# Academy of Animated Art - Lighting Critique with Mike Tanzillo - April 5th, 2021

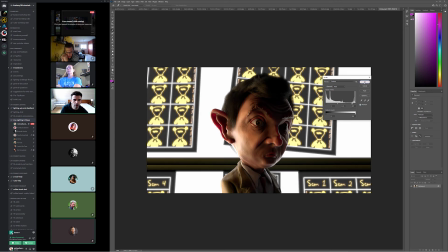2247s
I'm brightening it just a touch. I think we can go a little bit more.
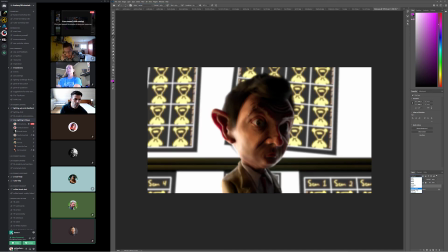A little bit more overall glow. And then I think
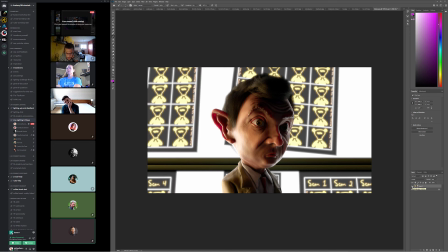there are just some like little red areas in this
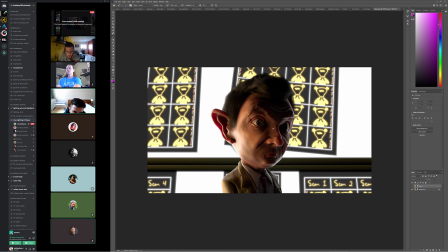2286s
might be just because of the color. Like in his eyebrow, there's some like red glowiness, and there's more subsurface on the nose than there needs to be. That feels a little strong. Again, this might just be my tweaking.
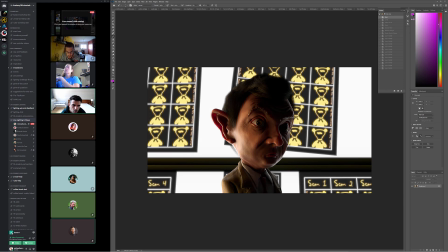2298s
Let's see if that's, no, it's still kind of there. So I would just watch out for the subsurface there and whatever red values coming through his eyebrows too. And then I would just lift it up a little brighter, just like bring up the exposure a little bit in Nuke if you're using that. And then just add a little bit more diffusion softness to it.
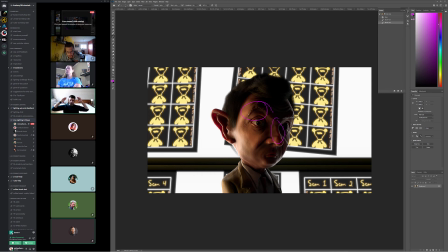2314s
Because again, like these are big panel lights that are pretty much shining directly into the camera lens, and there's going to be like a little bit of a lens effect glow to that. But yeah. All right, so I think that is everyone.
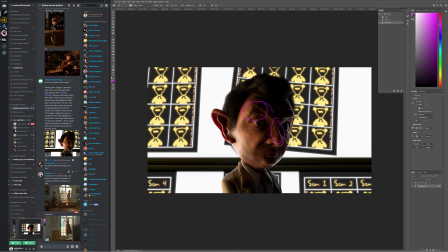2330s
Oh, we got Vanessa coming in. Right, let's take a look at this real quick.
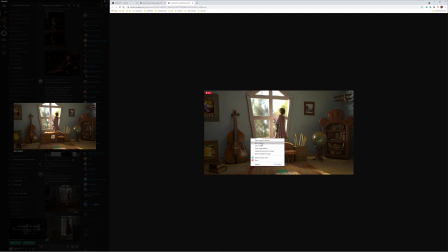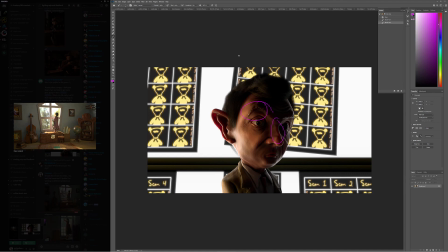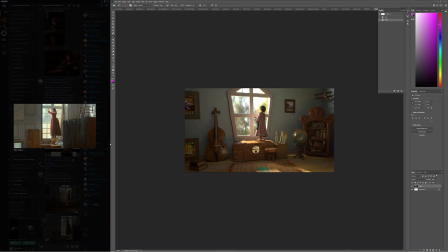2344s
And we'll just bring this guy in here. See if this works.
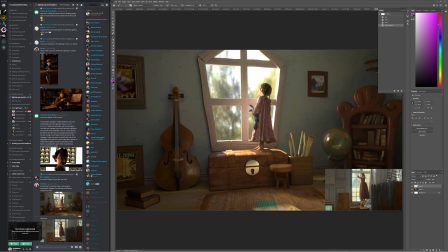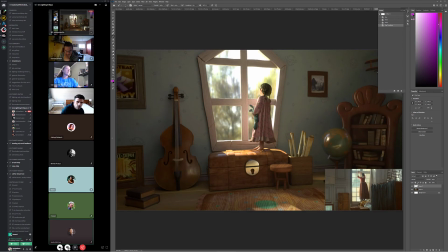2366s
So, tonality-wise, this is feeling pretty good. Colors feel pretty good. I think the cello can go a little warmer.
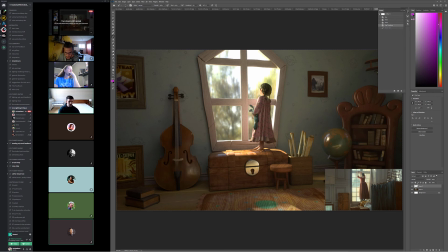2385s
This guy can go a little bit warmer. I think the light, like, do you see how this is like nice and bright and warm kind of on her screen left side? I think I think we go a little bit warmer in there as well. And maybe even wrap the key light around here a slight bit more, like on our edge here.
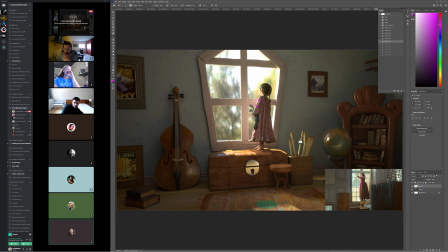And then the garment, how do we do that?
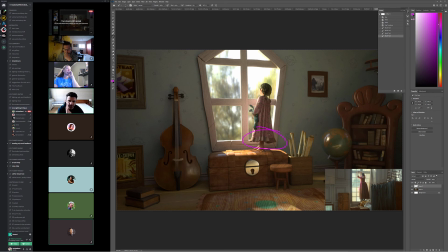2421s
So I'm looking at the garment down here, and it's just feeling a little dusty, dirty to me, and I want to just punch it up a little bit more. I don't want to go too saturated. I don't want to. It's almost like the hem of it feels a little bit too dark, and I just I want to brighten it just a little bit to get that to punch a little bit more.
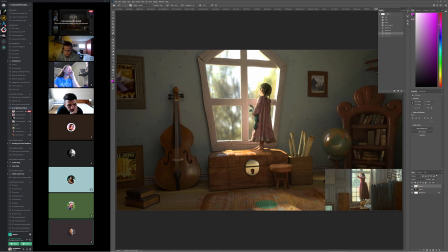One thing that's always kind of drove me nuts about this chest is that there's a keyhole, but like it just goes to wood. Like I just want that to be darker in there, because that's where a key goes, right?
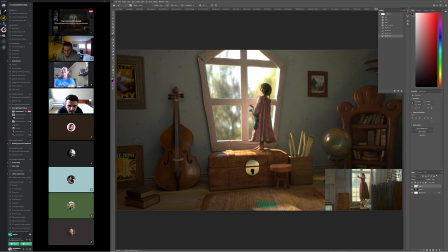2457s
It should be able to go through it. There's no wood there. So I just painted it a black. You could just do something like that, and then I'm wondering if we can't get a touch of specularity on the wall.
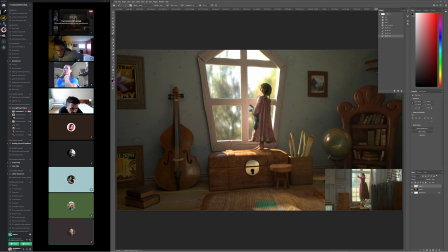2475s
Like, one of the things that I'm looking at that's nice about this reference is that there is some specular variation in the wall, just because, like, the paint has a little bit of satiny feel to it. And so I'm wondering if we can't get a little bit of a shimmer into this wallpaper here.
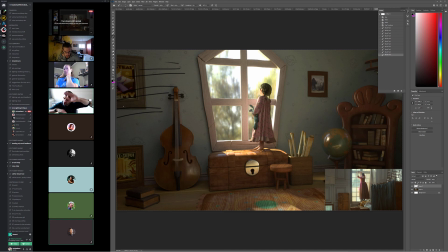2490s
Just so we can kind of, like a little bit of a ridge with a little bit of shimmer on it, just so it feels a little more tactile, a little bit less flat.